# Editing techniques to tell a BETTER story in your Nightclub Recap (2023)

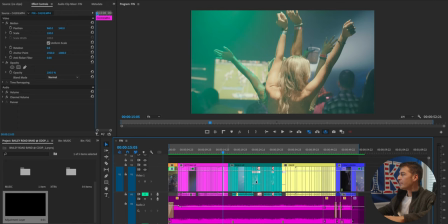It's actually a lot longer than attention grabbing intro but the setting up the build up and the drop are all about the same amount of time I would say
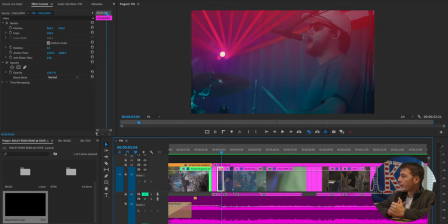anywhere between 10 to 20 seconds long focusing on the setting up part of the timeline somewhere in the midst of this probably about 5 to 10 seconds in I want to try to grab the viewer's attention again since we might be losing it and we're just trying to set up the story so
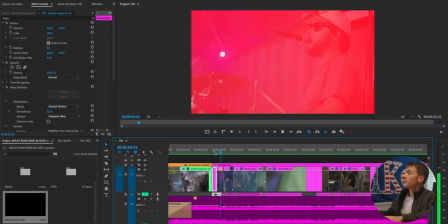let's look how I did that here as I mentioned earlier showing up early about 30 minutes to an hour so that you can get
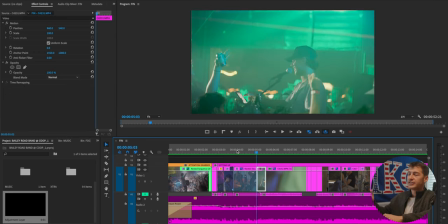these nice shots of the logo on the drum which is a detail I wouldn't be able to get when when the venue was this crowded had I
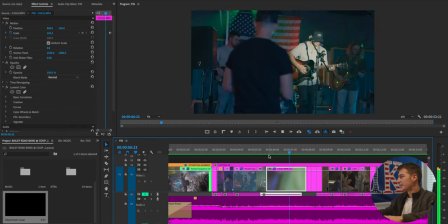shown up an hour late for example but as the title of this chapter says setting up this is exactly what we're doing what does the venue
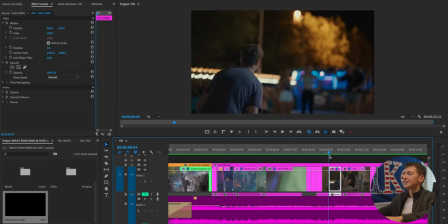look like while it's getting packed people are playing games outside just getting these details not only focusing on the band having some shot variety
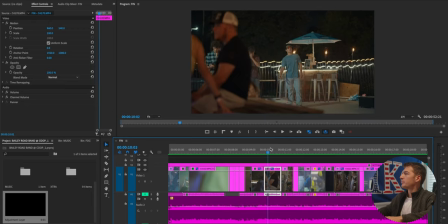because just focusing on the band wouldn't get super stale and super boring people are playing games outside we go back to the band what are they doing they're having
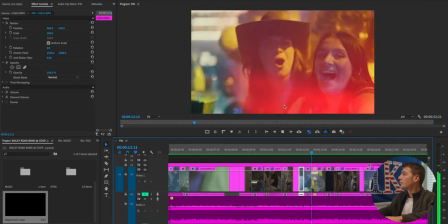a great time get some detailed shots it looks like the venue is getting a little more crowded we look at everybody's faces they're having a great time they're thoroughly enjoying the music that the band is playing and now we've seen what's going on in the inside there's games the band is playing everybody's
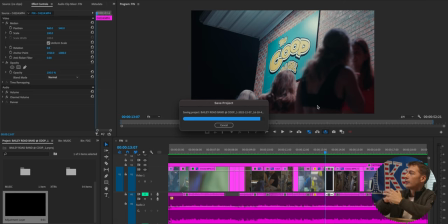enjoying the music let's jump to some shots that are taking place outside of the club the place looks like it's getting packed so what does the line look like outside and that's what we see exactly here a great chance to put the logo in once again and in the foreground putting a whole
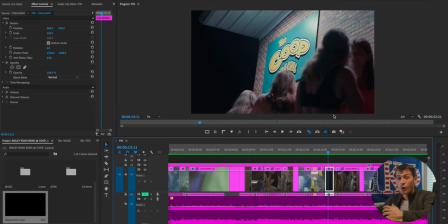line of people making it look like it's packed and by not attending this you totally missed out just getting towards the end of the setting up phase.
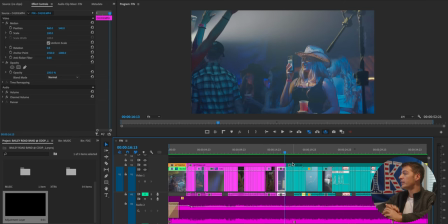My rule of thumb is to try and grab attention every five to ten seconds of the video so that's what I'm going to do right here with this transition.
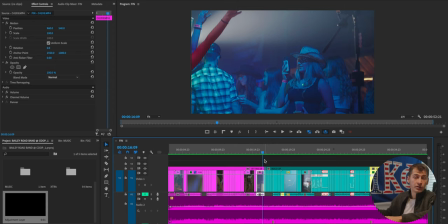With this transition here it's something different we haven't seen photos of the night just yet so I'm going to include those here along with some sound effects and if you attended it's cool to see yourself in these photos and if you couldn't find them previously well now you know who to hit up
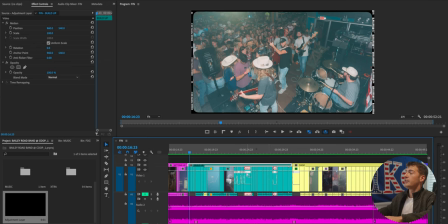to go and find them moving on from the setting up phase we are now into the build-up phase which is characterized by this teal slash bluish area on the
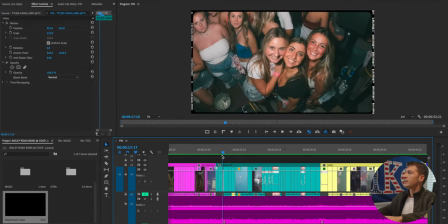timeline we grab the viewer's attention once more right here and the song is starting to pick up this is a crucial part to
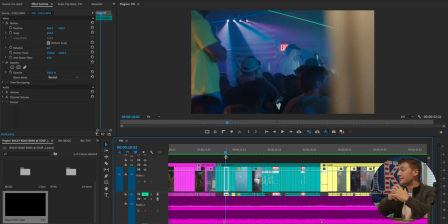your video because the drop is where you get to have the most fun and make the most hectic part of your video this is where you really want to try and solidify their attention and that they're going to get to the drop since the music is already building up it's doing a lot
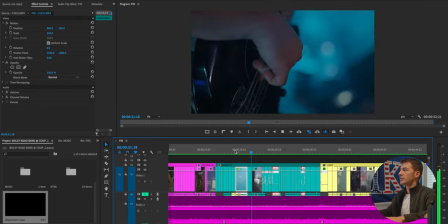of the work for you as the song picks up you just make your cuts a little bit faster editing to the beat of the song which is going to dictate the
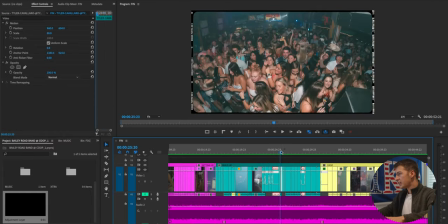pace of your video including the photos there once again let's see how much later i actually did that so that this is
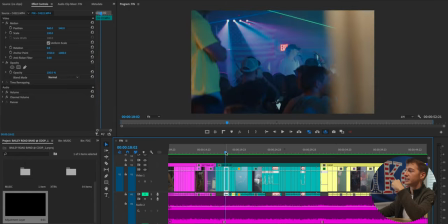at 25 seconds which you can see right here keeping in mind every five to ten seconds all
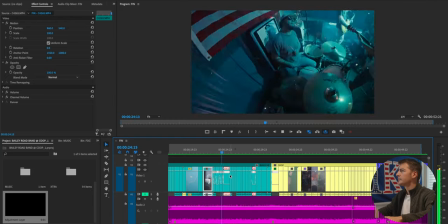great shots picking up the pace here once again making sure not just to edit to one instrument of the song or one beat in the entire song but picking different things and overall showing really great
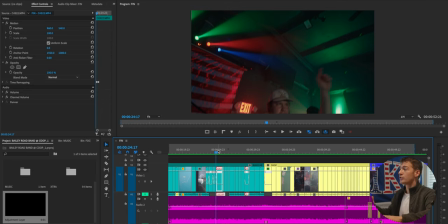shots but saving the best ones for the drop which is the section coming up
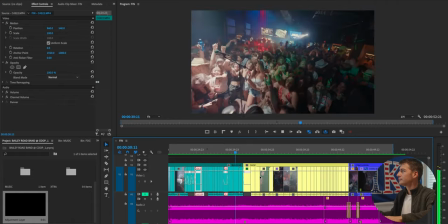build-ups approaching and now we have the drop
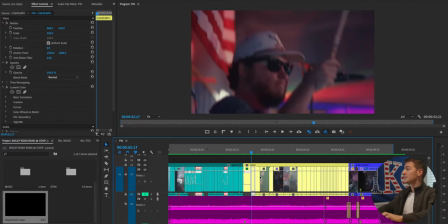of the song this is where we saved all of our best clips for this section is
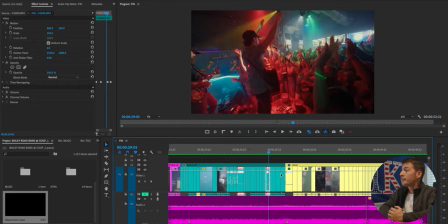about 15 seconds long and since we just got them through the building up phase of the song and the video we want to try and grab everybody's attention
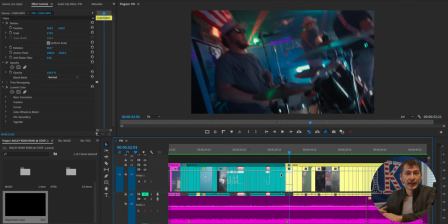again so we're going to include a shot with a lot of energy which we haven't really seen before a lot of
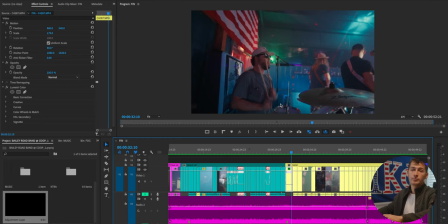camera motion motion blur getting really close up to the artist we
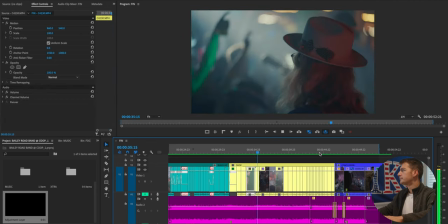see that now we're getting super close up making